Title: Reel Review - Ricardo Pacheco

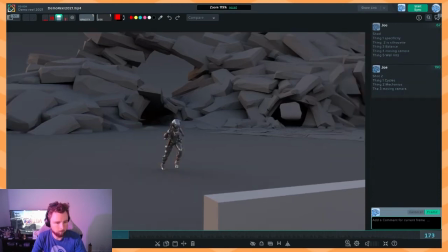So as always like we'll start in the reverse this time with moving camera you really want to be favoring the shot and like trying to make your animation look as good as possible if you're going to be moving the camera at all and so in this instance we start with the character that
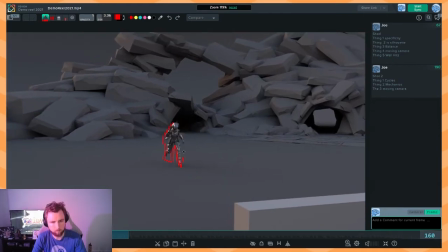is this big on screen and we see this large abstract monolith looking thing in the foreground and then there's all of these you know geos back here that serve no purpose also they're incongruent with this
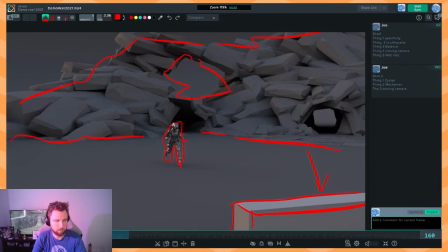object like if this stuff were back here and you wanted to have him vaulting over something i would want to see him vaulting over like whatever like one of these rocks not not just like standard cube so like just a little bit of interconnectedness would
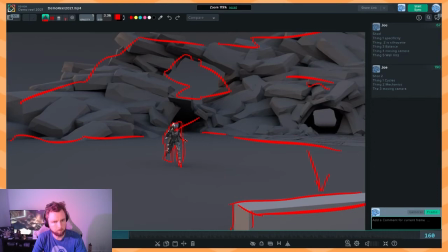be nice um but yeah with the moving camera like there's no we're so far away like he's so small at this point the cube in the foreground is larger than he is so screen space relationships between like the elements that you're showing um are really important like if we're going to be
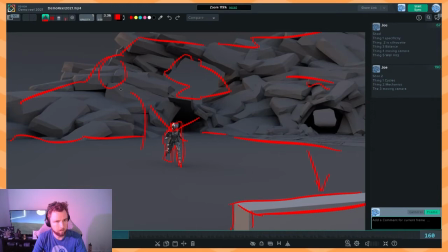highlighting the animation we want the guy to really be you know let me change color want the guy to really be in the frame you know he's running off we go look at that beautiful running pose
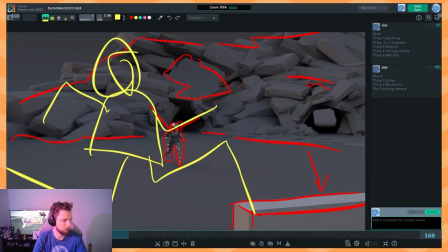like we want to really be showing off the motion getting in there seeing what's going on as soon as i see a shot and we're coming from this far away i'm thinking what are they hiding
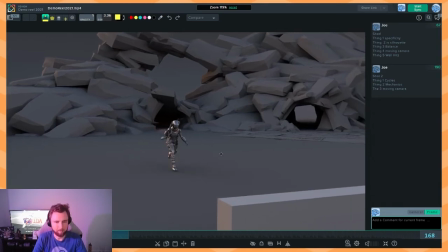like why are we so far away thing number two being mechanics i think it's an okay run i think you've got a good start
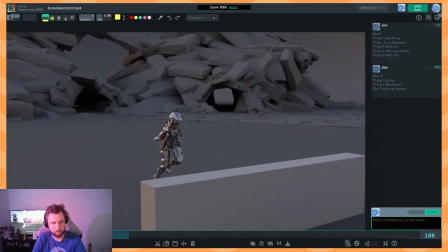here but there's just a couple of points when where you have like Leg pops right here Here and here
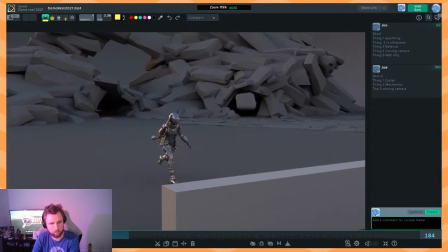The stiffness of the hips it almost feels like the hips aren't rotating or twisting to accommodate for where the thighs are
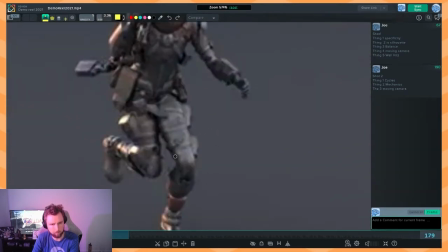And also there's a couple of wall hits which I thought we would see again see how this leg rotates This is good rotating up and comes here and it just stays here for two frames.
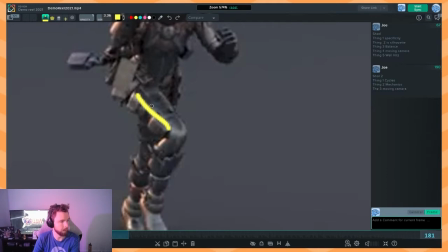So you've just got like this almost like a stillness in the run that you don't really want to feel, like the way it just hits this wall right here, the knee. So like my the solution here would be to just continue coming up just a little bit higher, right?
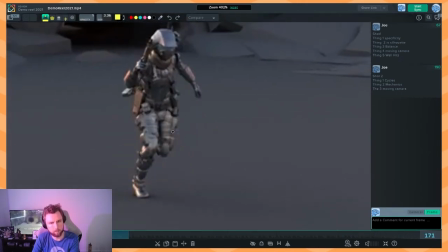It also, there are poses in here that don't quite feel run-like, and also if there's army people out there who are looking at this, who studied how to run with a you know uh smg or something whatever this gun is they're probably like saying no
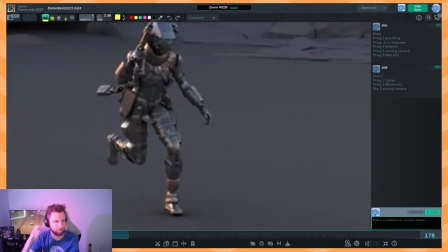it feels like this gun shouldn't be held up by the head like this it feels dangerous to me i'm not i'm not an army gun guy i don't really know but it feels wrong just on like first blush
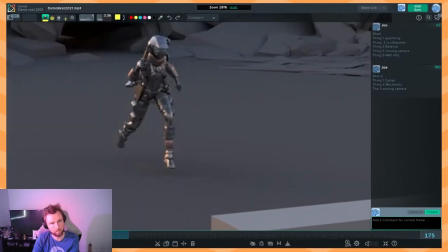so yeah non-run poses stuff like this like if i were to just like fill in this shape you know feel feel
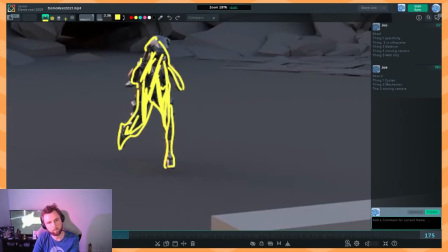this doesn't feel like a run pose something
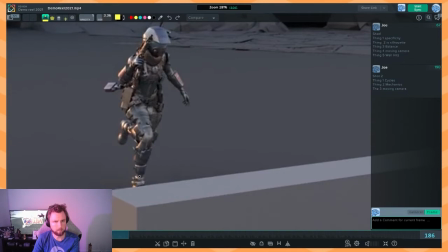that feels more like a run pose is like this you know this this feels better still a little bit getting lost inside the silhouette here with the hand and the gun and the head but the fact that this arm is out like this and this leg is back like this this feels you
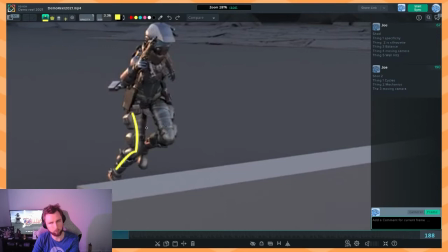know this feels good this feels right but yeah mechanically this
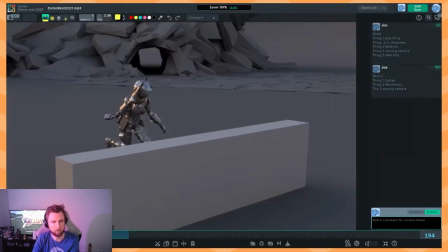there's just a couple of wall hits and pops and things like that and then and shapes that
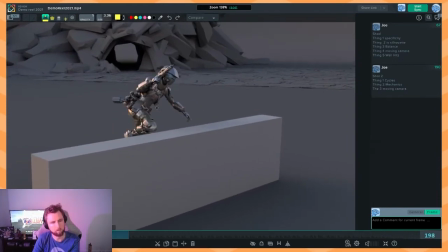you could probably improve to help the vibe of the run and then um
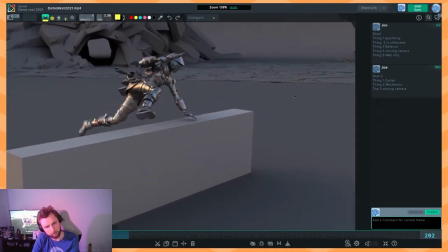just keeping staying on mechanics a little bit longer i
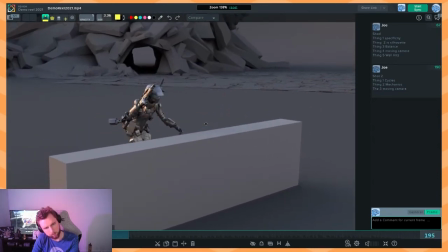feel like i want his hand it feels it feels weird how we come the head comes out of this run see how it just sort of like clicks up right here and then the path that it takes feels weird too you know like it's coming down here and
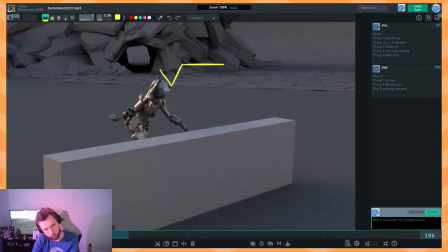then it just sort of goes like this
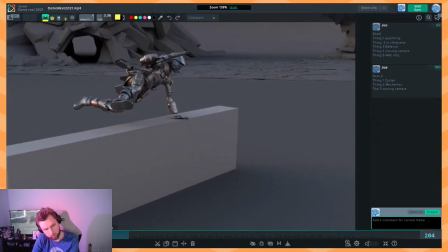and then like juts forward at a certain point you see that so you know it's like jutting forward and
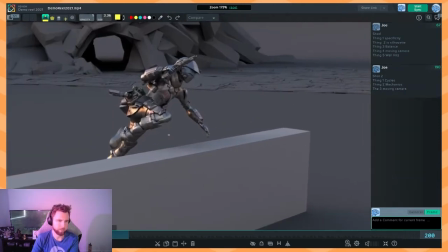then so this is where moving camera comes into it a little bit as well but it's also kind of mechanics so screen space moving objects get
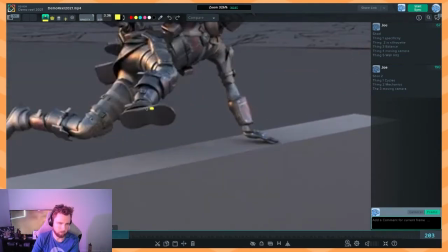really complicated anytime you add a moving camera so let's just look at the screen space placement of this foot okay
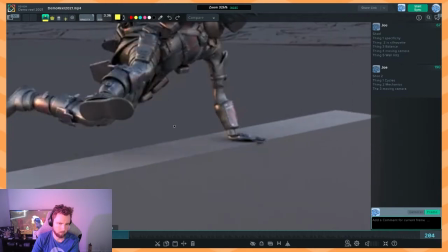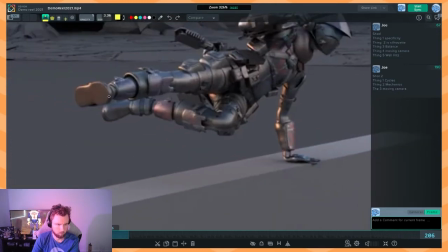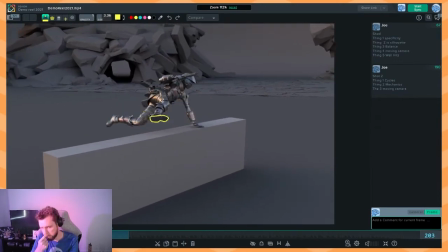okay so it's really hard for the brain to pass here is that this object is moving forwards but it's also moving backwards and the camera is moving forwards so it almost looks like the leg comes up stops moving in the middle of all of this force you know like he's kicked his leg
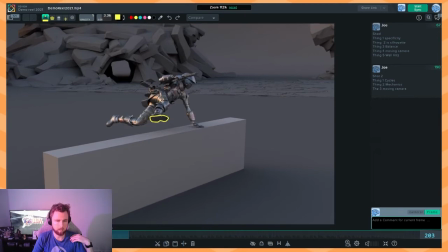up stops moving really suddenly right here and then starts flying backwards and it doesn't make any sense why
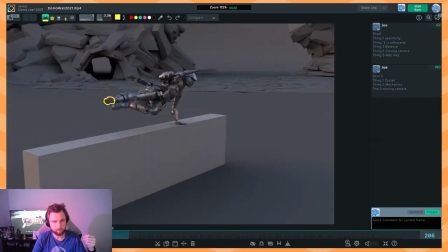if the leg were to come and like hit the
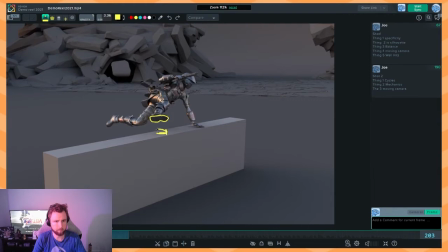ledge like if this leg were here on the ledge this would make sense you know because we've landed on the ledge the foot has stopped and then maybe if the foot if this you know this rear knee comes up and gets over a little bit you can then use that to like push this foot back but the way it just like flies up and flies back it's kind of hard to read because of the moving camera but
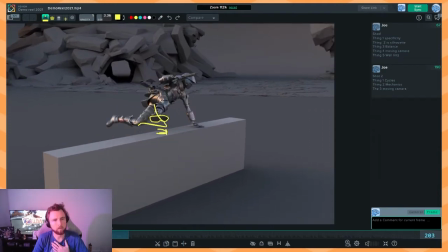something about this sort of like foot coming up like appearing and then just flying backwards feels kind of strange
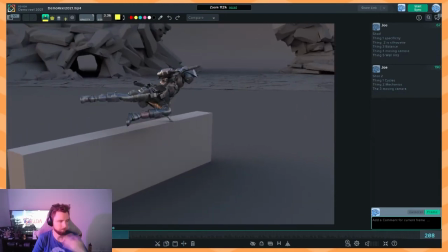feels like something wrong with the mechanic.
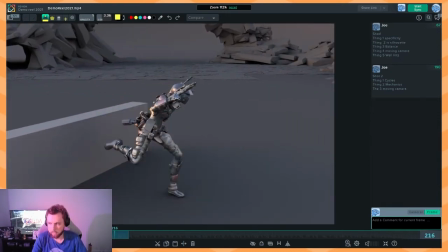Salt X, welcome welcome, how you doing? Nice, so moving forwards I think this is where we're going to start to talk a little bit about cycles. Welcome welcome, welcome to meet you.
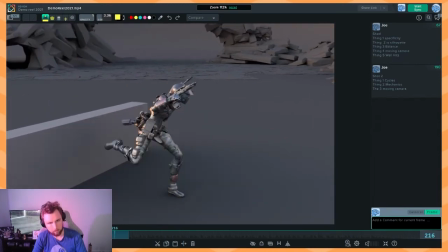So you can kind of clearly see there's like a point right here where we blend out
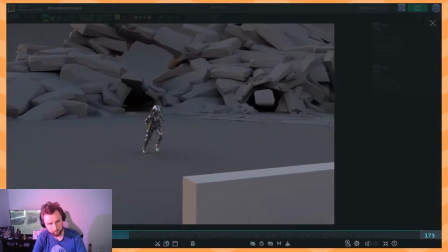of the jump and back into the cycle see there's the cycle whoop jump blend back in a cycle
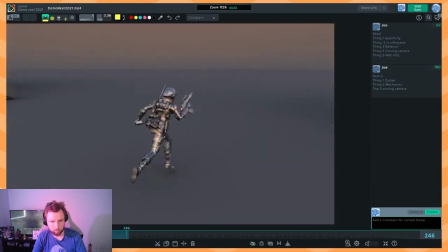and also we can see here that the cycle the camera stops moving as well but the cycle
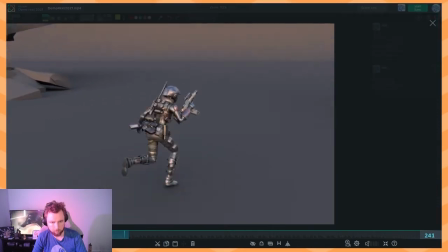has like little poppy issues in it with the head the head sort of goes like this
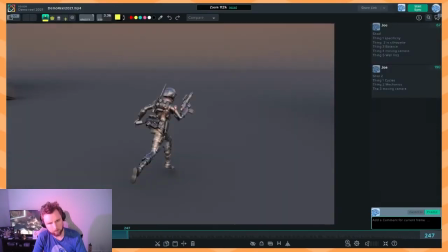it's less apparent from the front view but when you see it from the back like this sort of back three-quarter angle it's
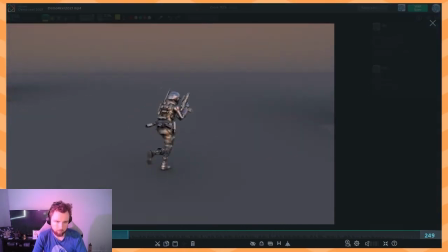uh it's not quite right so
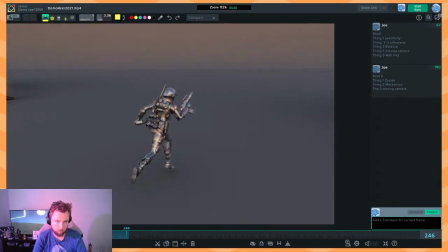and then yeah back back on moving camera it's weird how we pan out here into the void and he's just running just into the nothingness and then the camera stops i don't know if that's supposed to happen or not so
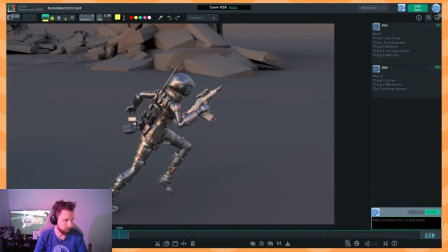either the camera movement needs to be stretched or you need to just find it what i would recommend is finding a good camera angle and
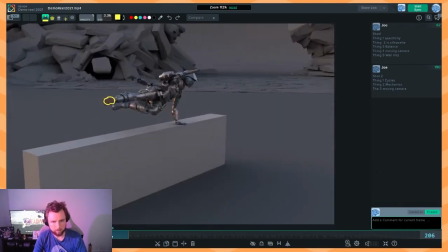just hitting it from that side so i would probably say something like what you've got here is good you know you get a chance to see him running
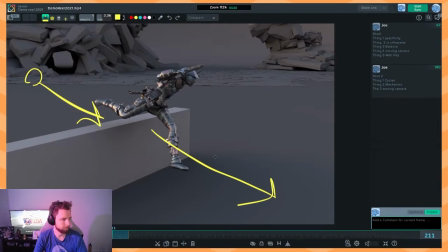towards it, you get a chance to see him running off screen. We don't need to turn and see more of this cycle.
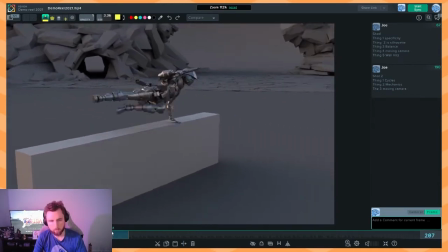Like, we've already seen the cycle twice. Okay, so this, I think this is on the right track,
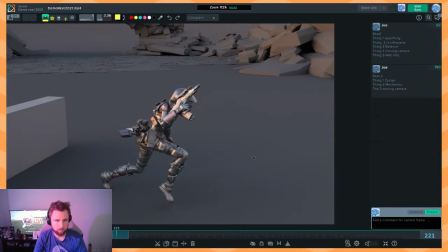but just the blend points between the cycles, having the moving camera, and some of the little hitching mechanics need to be cleaned up.
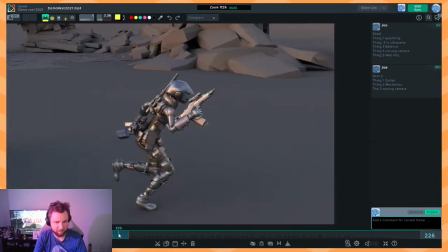Don't know why I said that, but let's go, let's go!